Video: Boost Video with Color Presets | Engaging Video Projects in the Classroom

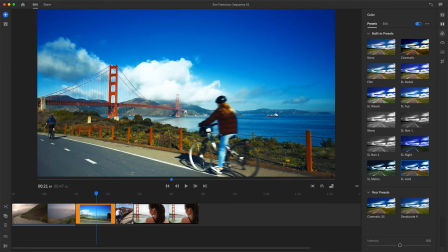0:00 You can instantly change the mood, boost color intensity, or add a film look to your video using the color presets in Rush.
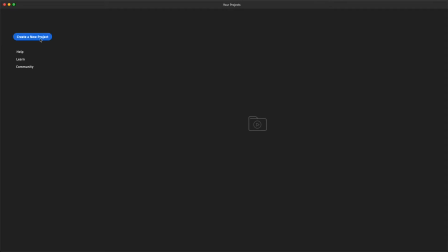0:08 I'll begin by creating a new project. I've got some video clips in a media folder on my desktop,
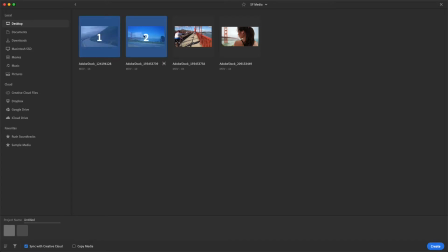0:15 so I'll select the Hillside Road clip and the extreme wide shot, then the rider on the bridge, and finally the close-up of the woman. Then name this project and press the Create button to add these clips to a sequence.
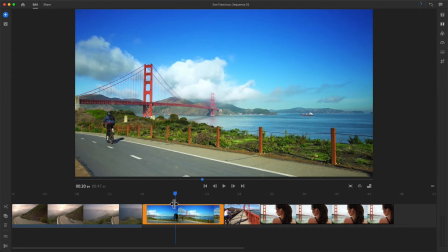0:32 As I scrub through these clips in my sequence, I can see they look pretty good, but I think they'd really pop with some color enhancements.
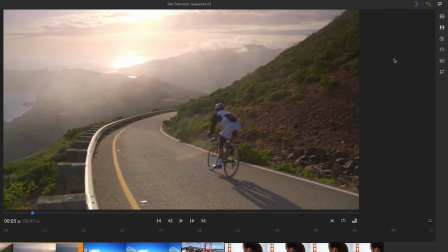0:39 So I'll go up to the color panel and try using some of the built-in presets.
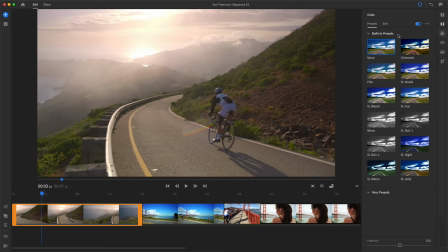0:45 The lighting is really different in each clip, and by adding a film preset, I might be able to quickly unify the look of this series of clips. First, I'll make sure the shot I want to change is selected in the sequence. With the playhead right over the shot I want to adjust, I'll choose the film preset.
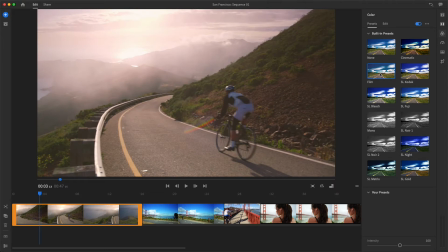1:03 That's a pretty subtle change. Let's try something different. You don't have to remove a preset to try another one.
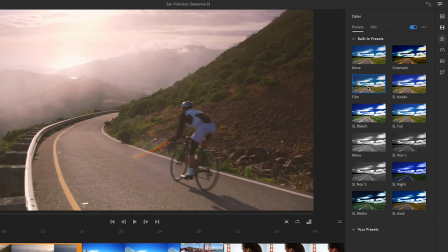1:09 Simply selecting a different preset changes the look, and you can instantly see the results.
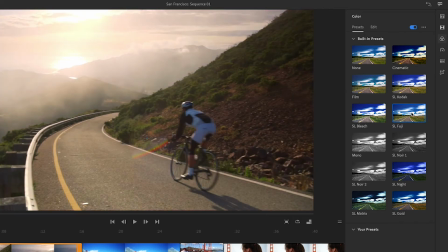1:15 I'd like to try the Fuji film look to emphasize some of the blue and green tones in this clip.
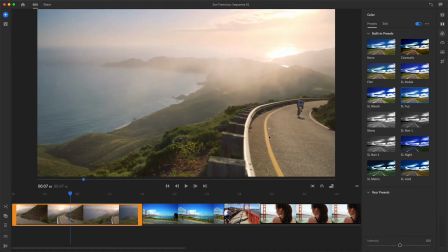1:21 Now I want to see what the Kodak preset does. The Kodak setting looks a bit warmer, with a bit more magenta being added. Let's see what the cinematic look does to this clip. Wow, that's an intense look.
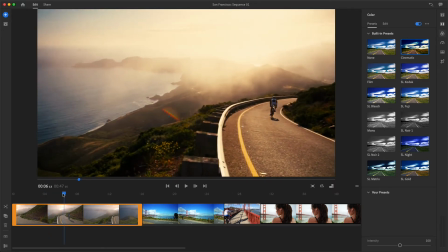1:35 It's moody, and I like it, but I think I'll tone it down a bit using the intensity slider at the bottom of the preset panel.
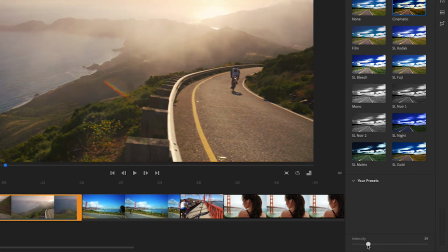1:42 I think an intensity setting of about 35 looks good.
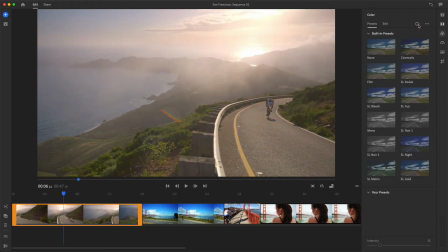1:48 Now I'll toggle the color settings on and off just to compare the look with and without the preset. So I like this look best when its intensity is reduced, and I want to be able to quickly apply this to other clips.
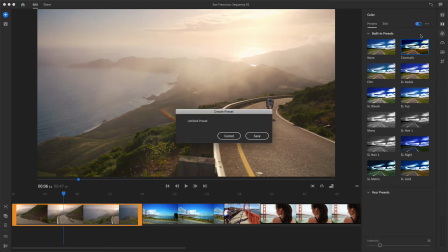2:02 I'll go up to More Options and choose Create Preset. I'll name the preset and press Save,
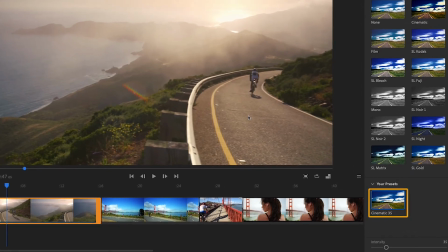2:11 and it will be available under Your Presets in my color panel, so I can apply it to other clips.
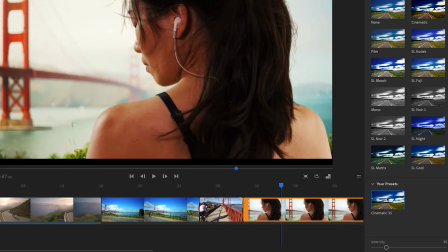2:21 When I apply my custom preset to this last clip, I think it looks too saturated.
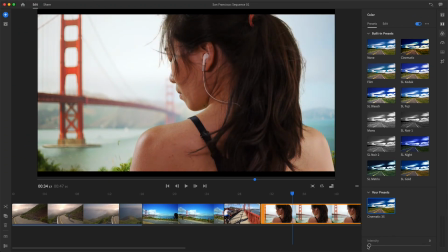2:26 Even when I pull the intensity slider to the left, her skin tones just don't look natural. I can set this clip's preset to None, which removes the color settings. Or if I wanted to desaturate this clip a bit,
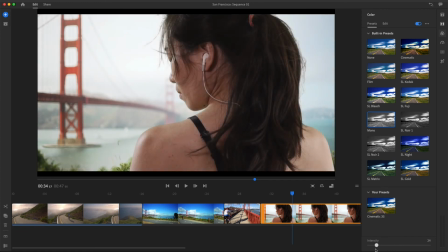2:40 I could add the Mono preset and back off on the intensity slider until I get a nice natural looking skin tone. When I find a look I like that works with my video clips, I just save another custom preset.
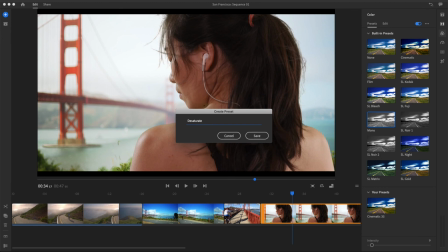2:53 The built-in color presets in Rush can help you achieve really dramatic looks. Try playing with some of these color presets in your own projects.